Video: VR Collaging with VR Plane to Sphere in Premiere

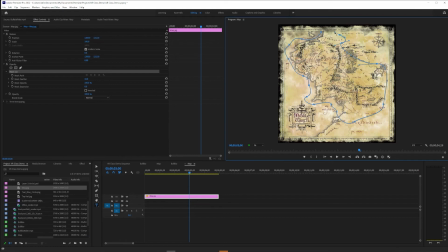But the whole point of what I'm doing here is I'm just going to try to make a very curvilinear outline, and then ultimately it has to connect back up to the first anchor point.
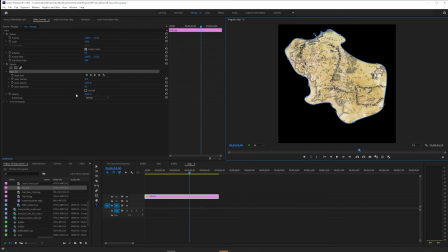So this is just to prove that you can indeed do things that aren't ovals as well. The same rules apply. I can feather this in. I can do the mask expansion to sort of get the look I want.
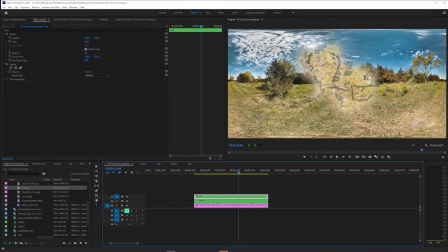And then when I go back here, I want to show you
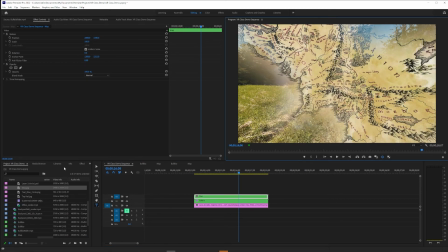this is where I would throw VR plane to sphere on the map.
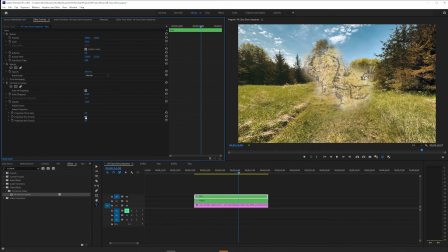And then my goal with the map is I'd like it to go up in the sky.
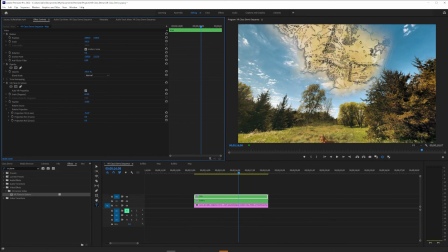And I want it to be kind of big, so I'm going to do scale. And just for the fun of it, I'll try rotate source 2 and give it just a little bit of an angle there.
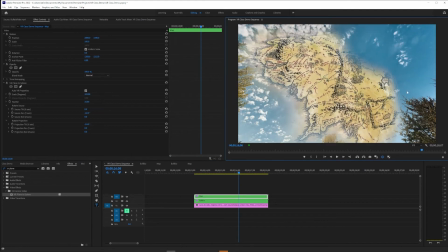And it'll kind of hug this tree. But I'd also like it to look a little more subtle than this.
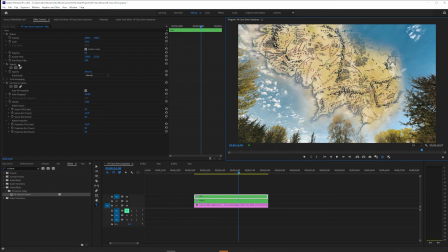So I'm going to use another tool that I think is very useful for video collaging, and that's the blend modes under opacity. So here, in this case, because this isn't a geometric problem, I can do this on the VR sequence.
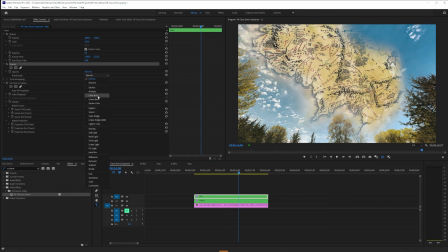I'm just going to go under blend mode, and instead of normal, I'm going to change it to divide.
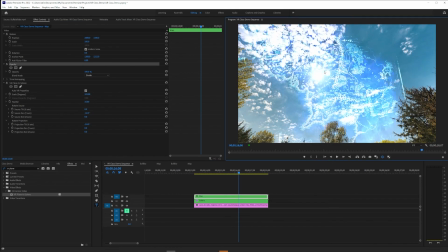And in this case, that gives me a look that I quite like, that feels sort of like at first you think it's just part of the clouds,
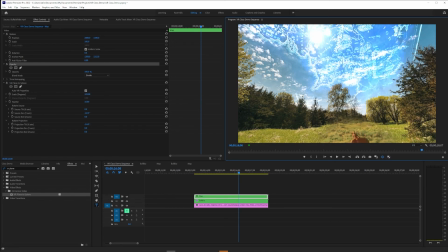and actually it's a map up there, you know. So maybe this would happen in a documentary or in a fantasy or, you know,
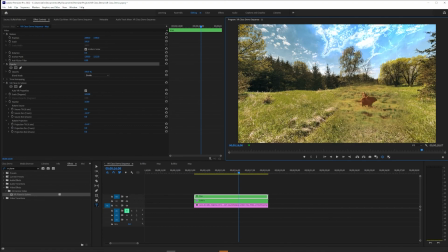some kind of informational thing where you're like, oh, we were on an expedition in another country, here it is,
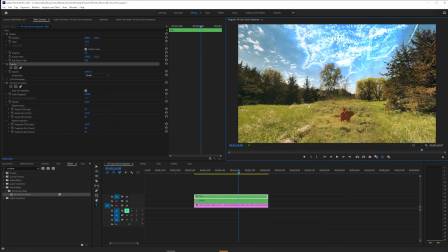you know. So the reason I'm thinking this way is this gives a filmmaker an option
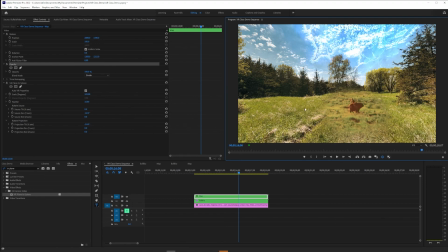to populate an otherwise unanimated landscape.
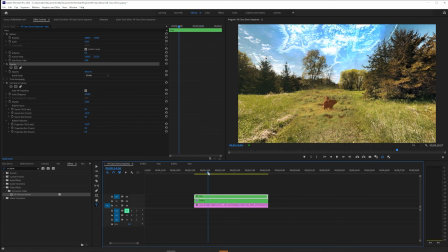In this case, it's actually still photo, and I can animate that photo with collage elements that are moving.
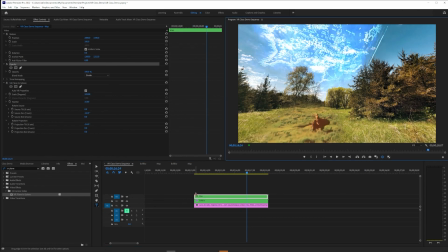And you know, also I could throw transitions on the front and back of these so that there are times when the map isn't there and then it appears and then,
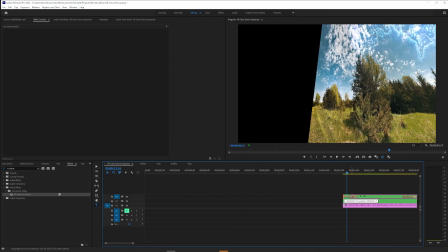you know, it disappears again, so that you can get little points of interest around your 360 composition.
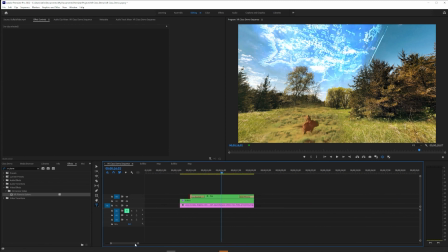This way
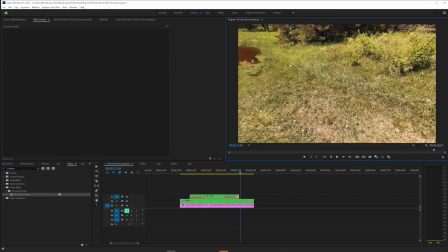As you're building a 360 film, there are reasons for the viewer to look in different places
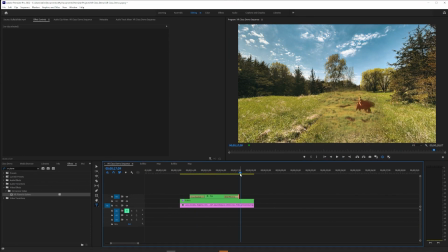as some of your collage elements or your visual effects appear and disappear,
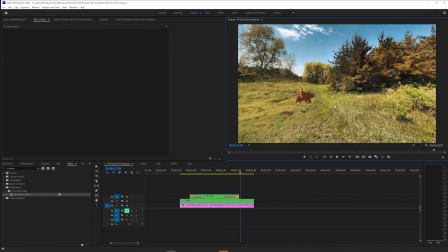guiding the eye. As a last tip, any of these subsettings of VR plane to sphere can be keyframed. So we could potentially take this Buffalo Rider clip and
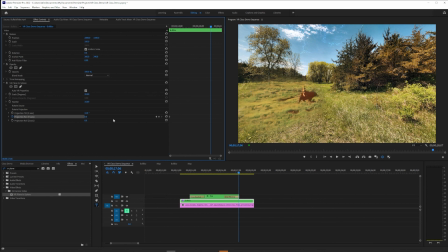make it something that travels around the sphere of our video little by little to guide a viewer's eye.